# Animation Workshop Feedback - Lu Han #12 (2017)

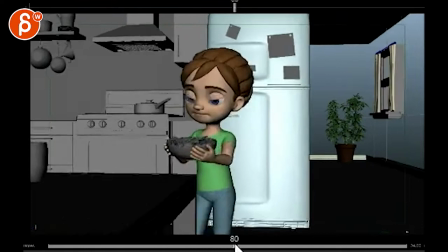So I see shot five and I want to know how far into it are you because it's still moving as one unit,
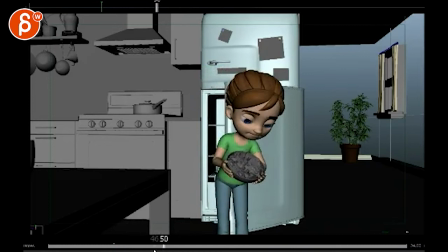and it is pose to pose, so is this, like, how much did you work on it? Are you aware that this is pose to pose? Are you aware that this is dipping and this would all fall out?
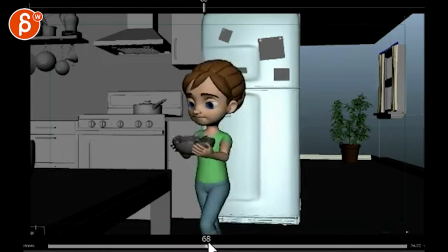So I'm not sure if those are the things you know already, or that you're just repeating the same mistakes over and over.
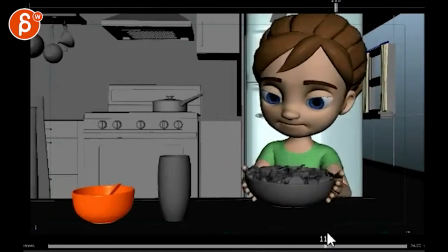It's getting slightly confusing.
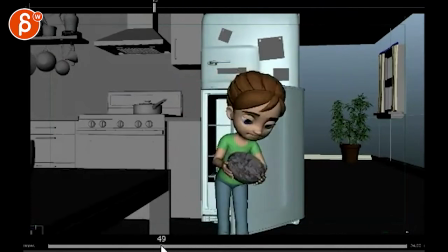So it's just, again, things are clear, and I think having her go this way is better, But the but, her root, it's still going away from us in a very straight way.
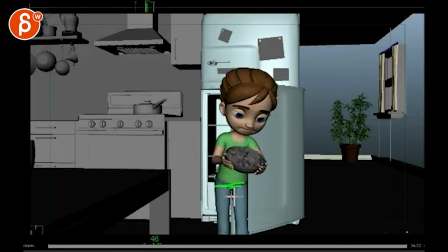So the perspective change is not quite going. It's almost broken up where the root goes back, but this goes down here. And what you want to do is you want to turn around so that... See how her root is looking straight at us? But you want to rotate that even more so that when she goes back,
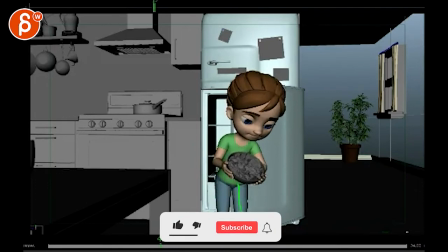It's as if the root was here and then she leans over this way. So it's a bit more, you can see that the root is moving to the left or at least a bit this way.
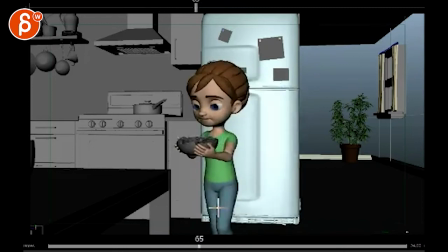Versus straight away from us. So I see that being worked on a bit.
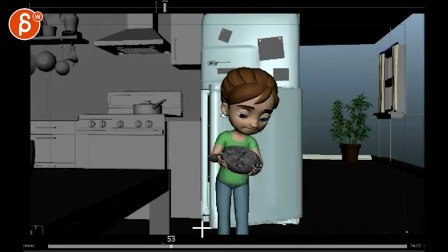But it's not quite there because the root is still doing the same thing. You gotta move your root this way. That's so cute.
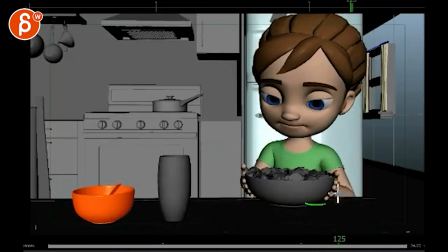That works, like how she brings it down. I like how her arm goes around and that's nicely done how it goes along the surface which is cool.
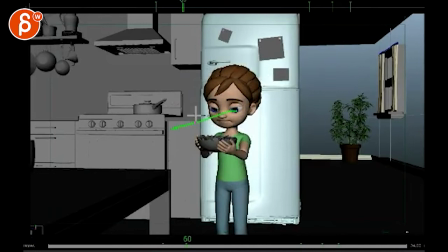Don't forget, doing stuff like this, you know, where is she going to look? Eye blinks, eye darts.
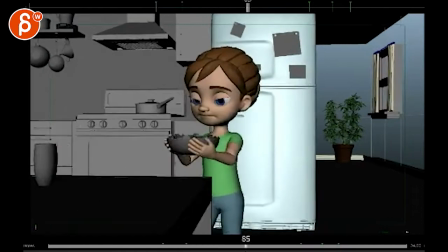I'm not sure, she again looks like just a dead robot. Like here she comes alive, like here she's actually looking.
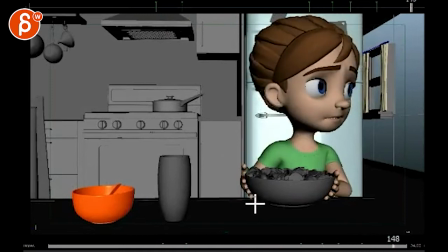Cute though, that's cool. It's a good reaction.
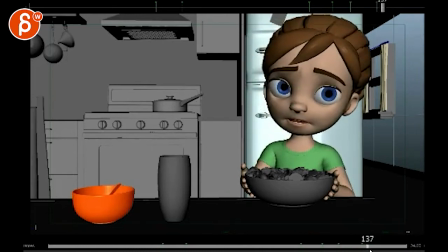Just watch out when she does this and she starts moving her head over. It's good that you have have the rest be involved, the problem is that the chest and the head kind of move at the same time and then kind of stop at the same time. So again, you got to break up all these sections and they all move separately at a different time.
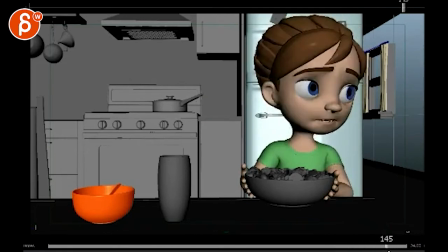And the thing, like the way to figure that out is also to act it out and shoot reference. So I don't know if you're just animating it or if you are looking at reference or not.
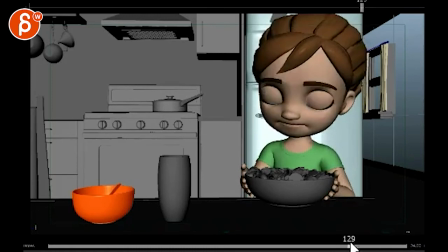If you are acting it out and you look at what the body does and doing a move like this, she would probably blink as well.
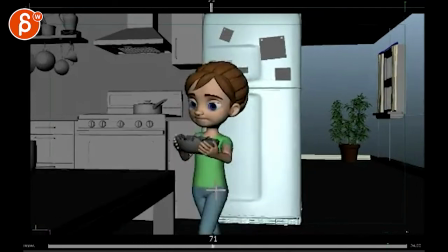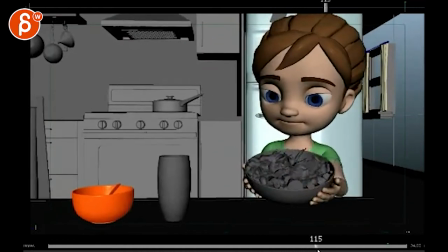And then the camera move could ease in a bit more. This feels like your curves are just going in and stop. So you can ease into that, translate, stop.
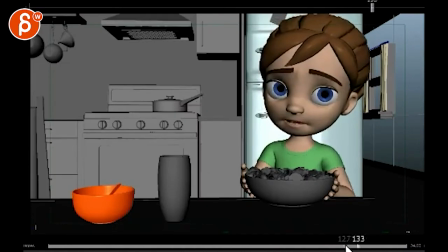Also when it starts to ring, boom, right there, she could probably blink a bit earlier. It just really depends. She seems slightly surprised. So if she's surprised about this, then I will probably blink.
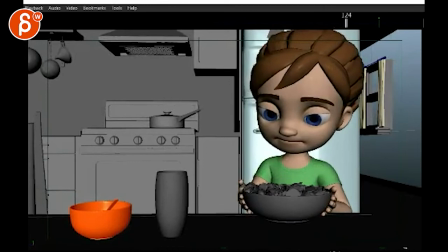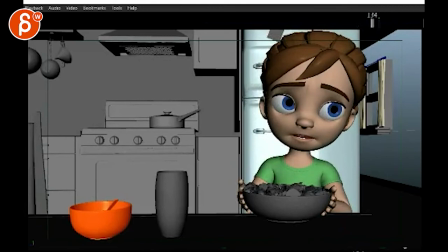Oh, no, it's not too bad. Sorry. For some reason, my audio slipped.
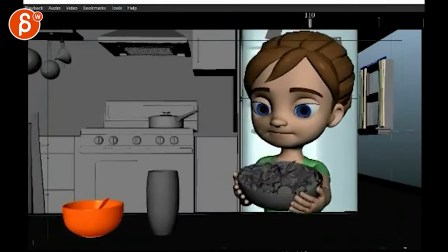Okay. I know that's better. Strange. Okay.
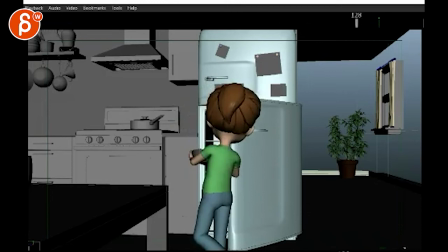No, you're good. You're good. You're good.
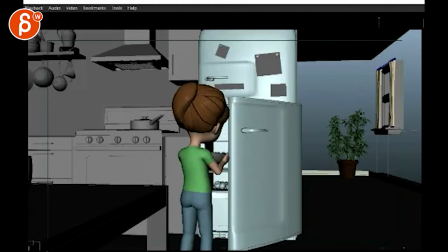Yeah. So think about those breakups and all that stuff for body mechanics.
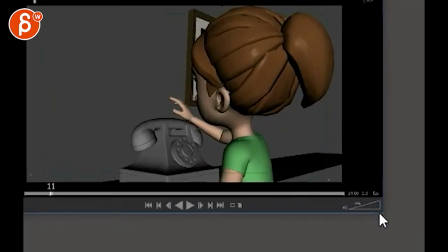And then here is your 17 frame animated shot.
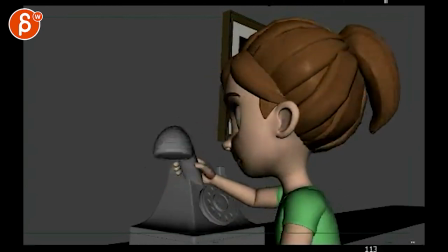Alright, she's looking, looking, looking. I mean, there's really not much I can say.
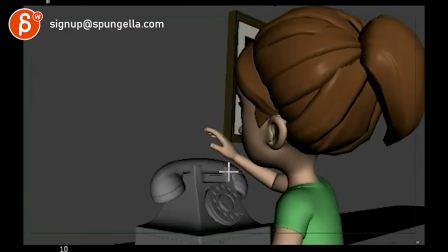Except that here, your arm move, that arm and the head, they come down kind of at the same time. Right there. So this seems really twin here, movement-wise. eyes.